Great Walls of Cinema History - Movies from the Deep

It stars young Ai-Lee, who is known primarily for her role in Dae Jang Geum, a hugely successful Korean TV show about a woman in the 15th century who is an outstanding royal cook and eventually changes her role by combining her studies with medicine to her cooking.
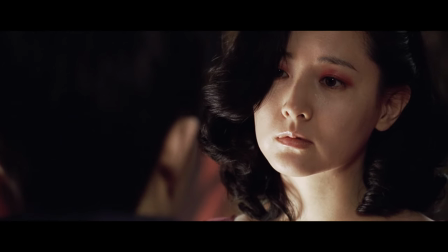[12:25]
It's great. I love it. Geum-ja, though, in Lady Vengeance, is actually a baker.
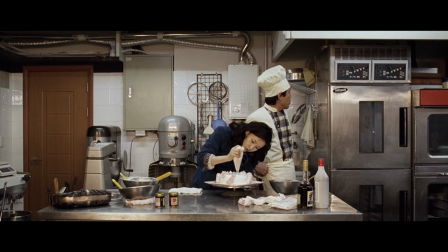[12:30]
And I have a feeling that was intentional, because it's exactly the opposite of the clean TV aesthetic.
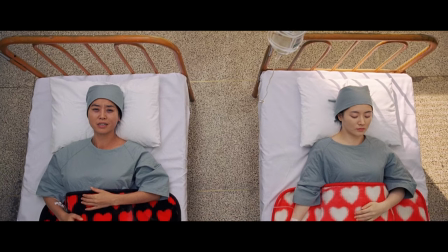[12:34]
It's a dark and grimy movie. However, it has an ornate quality, like the colors in the palette were carefully chosen to evoke just enough wild animal craziness,
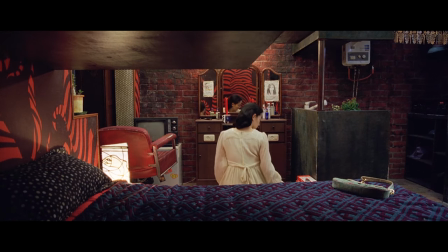[12:43]
but with a sense of organized, patterned logic, in service of enacting vengeance to a man who is the height of evil,
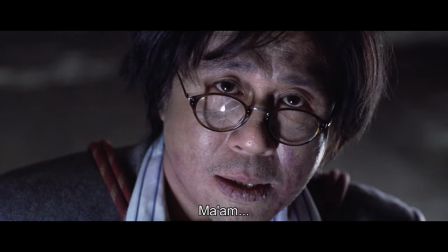[12:49]
a child murderer.
세상엔 완벽한 사람은 없는 거예요, 사모님.
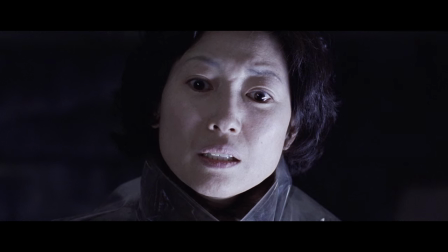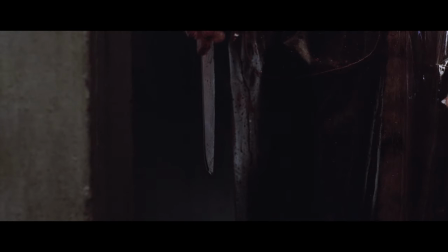'And the walls that surround Geum-ja are always giving her away, giving us a visual indication as to the method, the process of her thoughts.
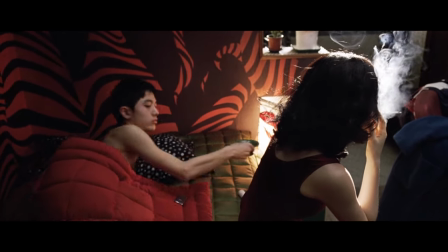[13:15]
It is never more evident than in her bedroom, with the weird, wavy, chaotic red walls surrounding her person.
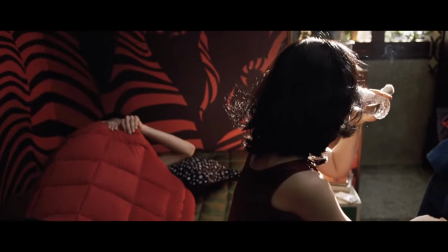[13:21]
They're fiery and intense, but even the negative space is a dark red. But the biggest giveaway are the patterns.
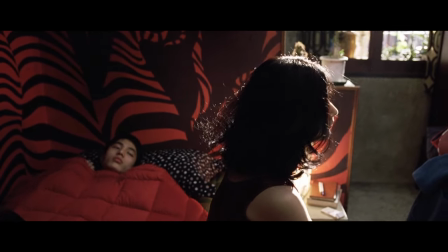[13:27]
It feels like organized rage, but it has the shape of liquid, so it flows and adjusts.
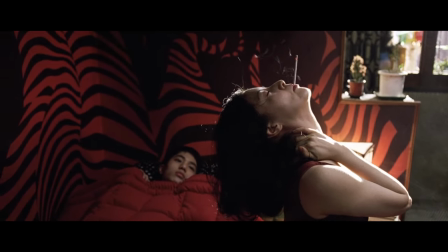[13:32]
But it also has the colors of fire. It supports her character as angry, calculated, but adaptable.
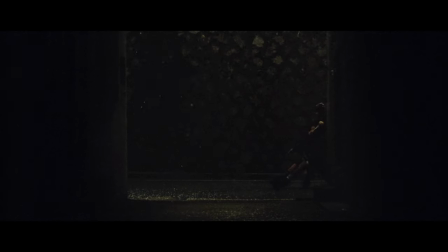[13:38]
It contrasts with the action scene where the bricks behind visually frame her in a way that makes her look out of her element, like she's nearly sucked into darkness.
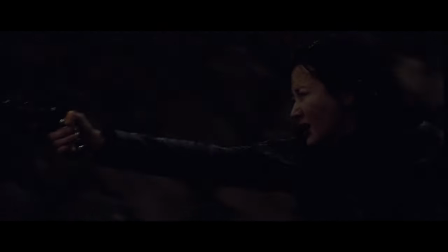[13:46]
It emphasizes her desperation as she moves herself to murder a man who has captured her only child.
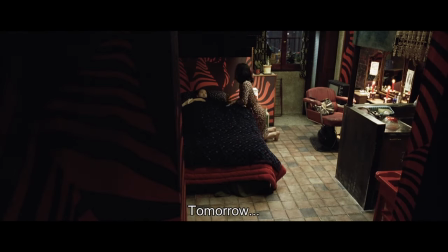[13:53]
And when she is with her child, she asks,
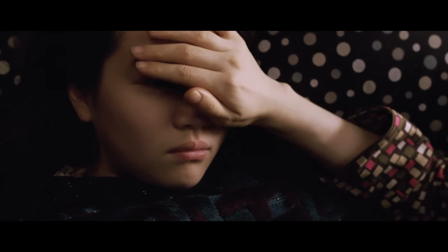[13:55]
"Why'd you dump me?" against a polka dot pillow, and as Geum-ja is set against the intense red, she tries to make her not ask that question.
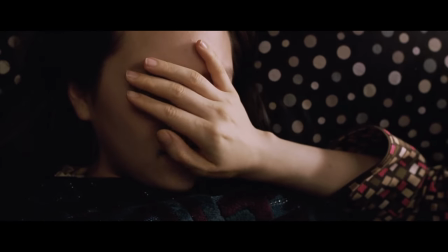[14:04]
"I mean, why? Why?"
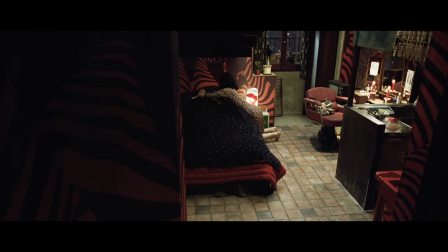[14:11]
Again, it contrasts beautifully, and while a pillow isn't a wall, it is framed like one, and these two clash in a rather poetic harmony. It's quite touching, because there's a desire to be present in the moment. So we've seen striking walls, blank walls, broken walls, ever-changing walls, and plain old bombastic homophobic walls. Questions later. If the camera frame is a window, then a wall is the enclosure to understanding the feelings, the setting, the plot, and even the heightened reality of cinema. And isn't cinema about life, when we get down to it? So if walls are an integral part of the narrative of cinema, aren't walls just about life, right? But, okay, before you unsubscribe, I want to let you know I have a point. The thing is, walls in films complement, contrast, or emphasize the ideas of a narrative. They aren't the narrative itself. None of it works in a vacuum. You saw how I tried to just talk about walls for the last 10 minutes or whatever. You can't separate them from the narrative. Heck, you can't ignore the impact of the walls around you right now in relation to yourself. Because don't you feel different when you walk outside or even into another room? Because that is ultimately about your feelings in that point in time. And because it's about those feelings, there is power in awareness. So when you take the John Waters example and just appreciate a lamp in the context of a movie, or mine and look at the walls, you can find presence and calm with the experience of the moment.